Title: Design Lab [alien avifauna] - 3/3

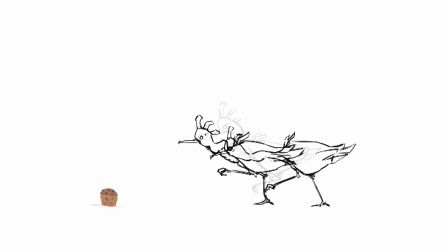But you can see how birds usually kind of have a head bob when they walk, especially if you go out and watch some pigeons walk around on the street or something. They always have that cute little head bob. I don't know if I should say cute when I'm referring to pigeons, but I think it's cute when they bob their head around when walking.
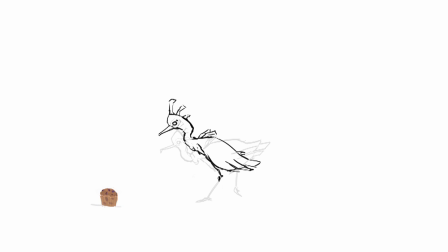So I tried to give this bird a little bit of that feel. And this kind of animation stuff, it also really helps sell the personality of the bird.
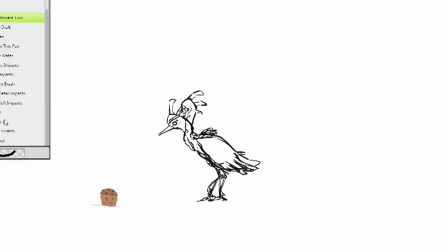So giving it that little head bob, making it kind of walk around in this kind of awkward way, it just kind of gives the impression that this bird is kind of silly, as the description kind of would lead you to believe. And I was trying to capture Henry C's kind of vision for it when I did that.
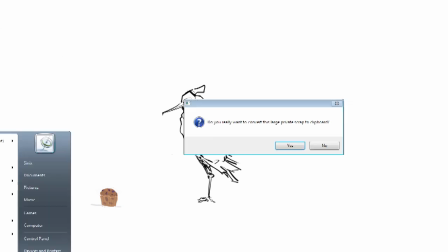So there we go. I think it's two-step walk, and I'm gonna go into Photoshop.
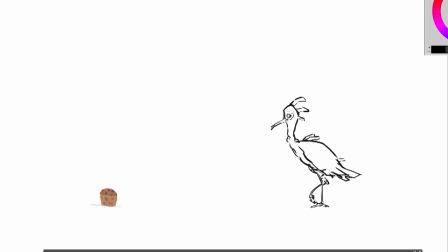Still stumbling over my words. I'm gonna go into Photoshop, and I can just quickly open the animation window with my. It's up at the top. Go to Windows, and you can just click Animation, and that will open some frames along the bottom. And then you can just add a new frame and turn off and on
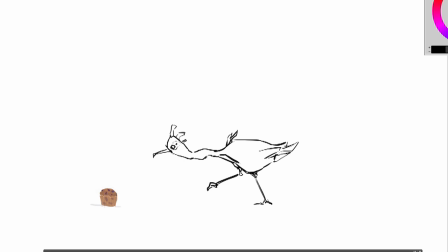the layers that you made, and kind of piece together an animation. And I think I usually just do these at like zero point 0.1 time delay.
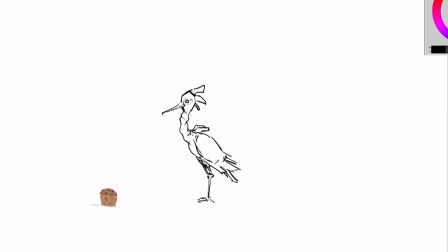Man, I'm gonna get myself in trouble because I really am not an animator. But anyway, let's see how our animation's looking. You can see I'm kind of messing with the time delay there, adding a little couple seconds to the end, a little bit to the front, just so it kind of has a pause.
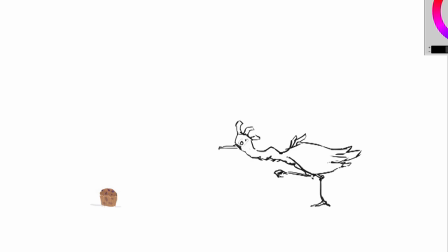And there you go. We have our two-step little awkward head bobbing motion. And I feel like that actually turned out surprisingly well. And it's a lot of fun to like do all these frames and not really, be able to picture what it's gonna look like in the final result.
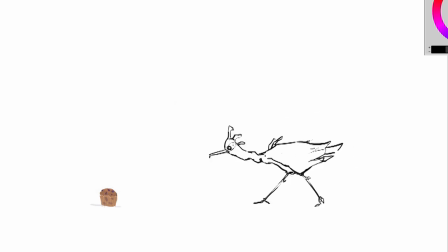Because I was obviously doing them in Painter and not Photoshop, so I couldn't look at the animation as I was doing it. But luckily, I like this little walk animation. It's kind of adorable. It kind of has a little, little awkwardness, a little timidness.
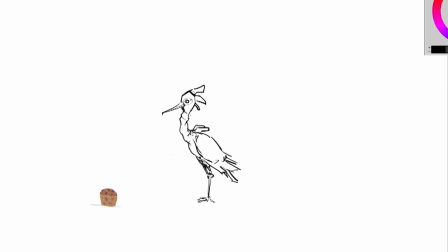It definitely doesn't feel like a threatening bird. It feels like kind of silly and fun bird. So that's it for our steps. But wait a minute. This bird, it obviously has that distinct feature of puffing itself up. So let's see if we can scare it.
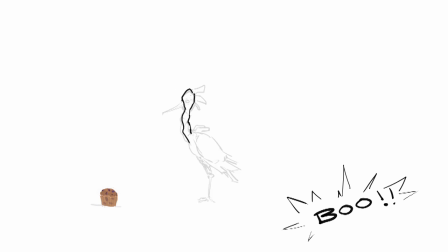So I'm just going to quickly yell boo at it and try to get its attention and try to scare it away. So there we go. We got its attention. Now we're just going to do a bunch more onion skinning, a bunch more frames.
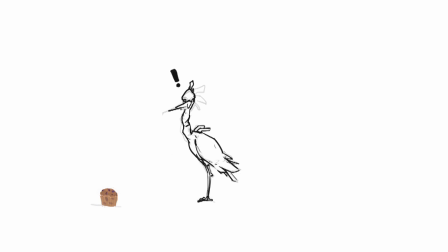And you can't really tell, but I did switch back to Painter now. So I'm back in Painter so I could draw my little animations with my little scratchboard tool. And obviously I'm not really using much Painter. You can do this in Photoshop because I'm just using a really basic brush.
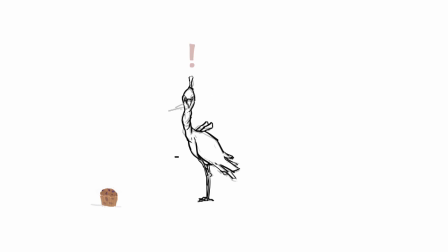But if I wanted to, I could go in and actually paint each of these frames. And I had considered doing that, but that is just way too much of a time commitment for this. Because obviously you can go back in once you have your kind of basic animation.
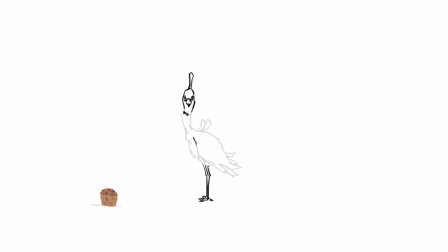You can render out each thing like a painting, and that will make a really amazing looking animation if each frame is hand painted. But that's something to do when you have more time. But anyway, you can see here we startled the bird, and now it's staring at us.
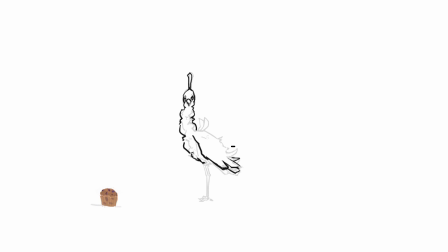It doesn't know what to do. It's getting all puffed up. Maybe it's starting to inflate itself in the way that it does. So I'm just kind of having fun onion skinning this together, making it more bulbous and kind of having all these like
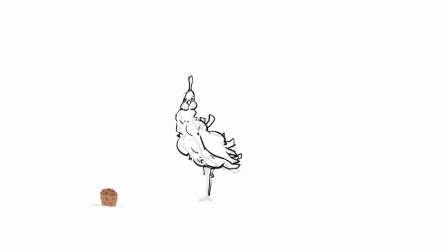places just kind of bulge out in a very interesting manner. And of course, its cheeks just bulge out as well.